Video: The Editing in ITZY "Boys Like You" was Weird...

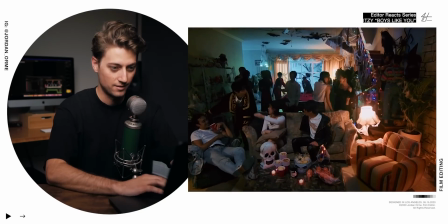(0:01)
So right off the bat, we have a lovely party. And our members are all looking at the camera, and they're looking at us with some disgust. So we are not feeling so great as audience members at the moment. So let's see what happens next.
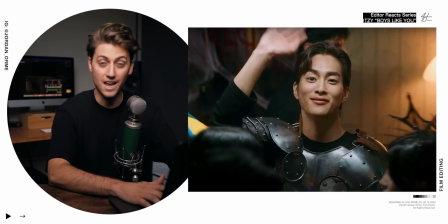(0:21)
And then we notice that there's this guy. He looks super friendly, he's waving.
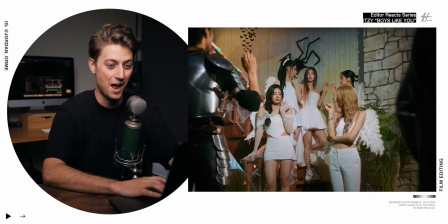(0:26)
And then we cut to the reverse shot to realize that all the girls at once, they wave at him like, oh dude, it's that guy. Oh wait, you guys all know him too? This is awkward.
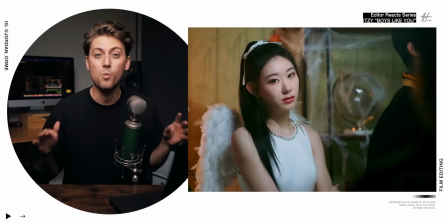(0:41)
The thing I love about this is that they're able as filmmakers to set the scene so well for such an interesting story just by having shots and reaction shots.
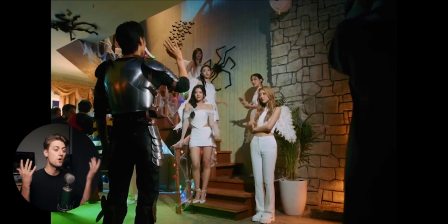(0:49)
There's no dialogue, there's no audio telling us what the story is.
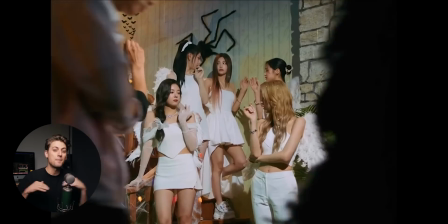(0:53)
All it is facial expressions and editing, setting up the action for what's gonna happen in the story of the music video. And let me tell you right now, it's kind of crazy.
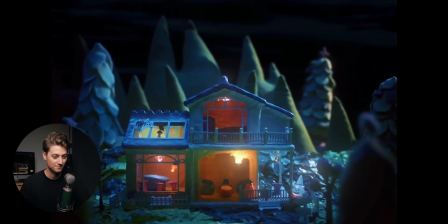Yo, having little sound effects to go with your visual effects, like we had this little film glitch right here.
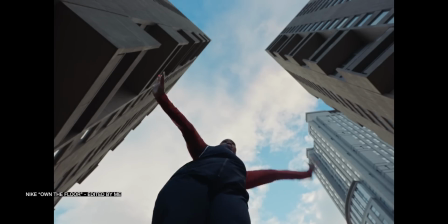(1:13)
Oh, dude. It is so important if you're doing any flashy edits to always try to put some kind of sound effect to match the visuals,
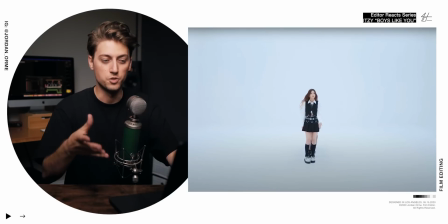(1:21)
because it will make it feel so much more impactful. If you ever watch a visual effect and it feels empty, it's usually because there's no sound to it.
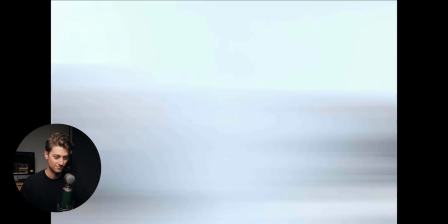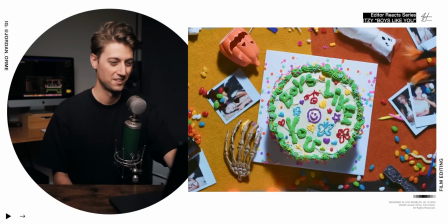(1:34)
Woo! I'm liking all these camera wipes.
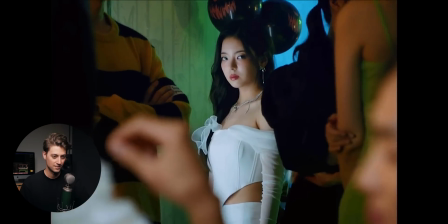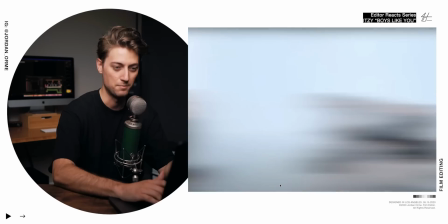(1:46)
Oh my gosh. All right, so there's our first story beat. But this is one of the best fake whip pans I've ever seen. So that whip pan wasn't in camera. They didn't actually move the camera. They created that in editing. It's kind of weird to cut to new shots in this white void environment.
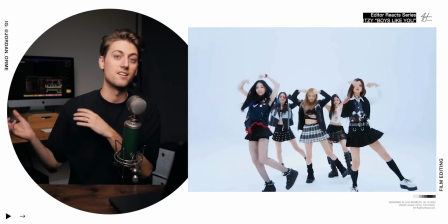(1:59)
So having a whip pan or having the subject completely exit the scene and then a new subject enter from off screen, it flows a lot better.
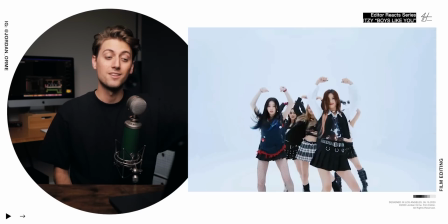(2:05)
So that's why they did transitions like that. And then they continued the visual language with our shot to the cake.
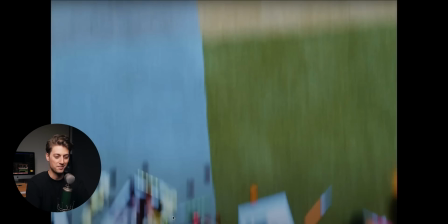(2:11)
They literally took a random clip of the tablecloth with the cake on it and cut that right in before this static cake shot.
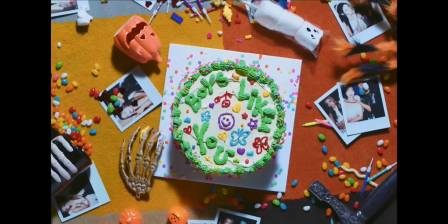(2:18)
It helps maintain that visual language of those camera whips. But with a camera. Yeah.
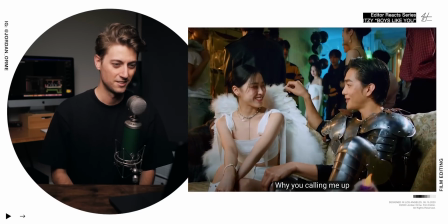(2:29)
Ooh! That cut out. It's cute.
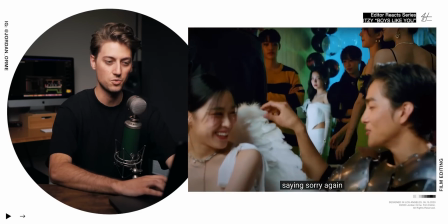(2:36)
Ooh! So the way that the camera is situated, it seems like there might be some dissension or jealousy going on.
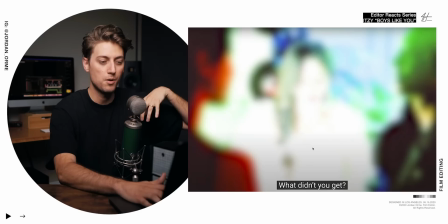(2:45)
And then what happens is she like goes all freaking vampire on her, but we get this overexposure blooming transition, and then she like suddenly wakes up. And so what that says to the audience is that that was all in her head. There's definitely some conflict going on, but we don't really know what it's quite about yet.
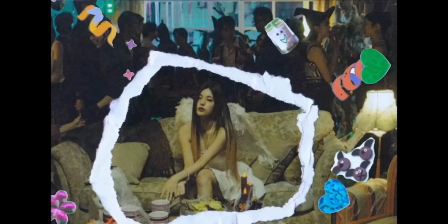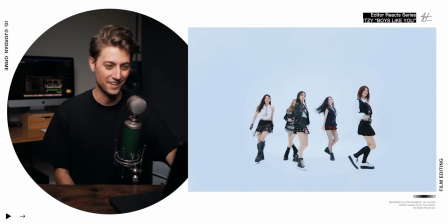(3:06)
That little film transition is so sick. Yes, I love it, bro.
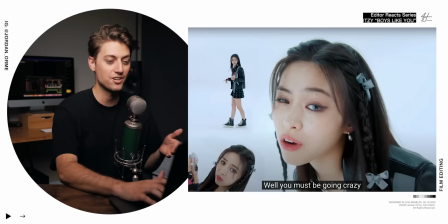(3:12)
They seem to be doing this scrapbooking transition where they actually take frames from the music video and they import it into Photoshop, and they literally frame by frame have to create these interesting scrapbook animations.
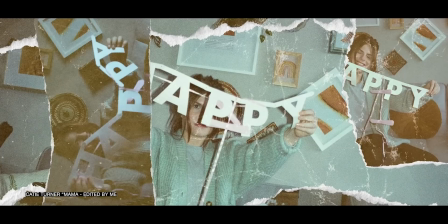(3:25)
I actually had to do this on a music video myself, and let me tell you, it took so long to take a screen grab, turn it into paper, do all the masking. It is a lot of work.
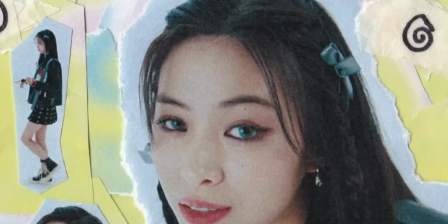(3:36)
I also love that they decided to use the effect on the word crazy and out all those swirly lines just to emphasize that word and make the word crazy come to life visually.
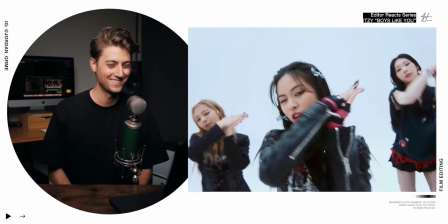(3:44) Well, you must be going crazy thinking, ooh!
I'm sorry, so good.
Like a baby, but I look like your mommy. Take a look into the mirror if you...
I'm gonna be honest, you don't. You don't look like my mommy. You're very right.
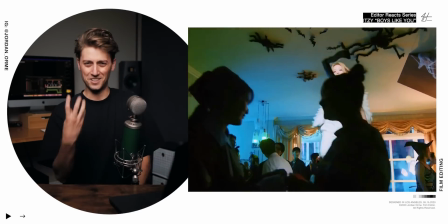(4:04)
Ooh! The close-up felt so good.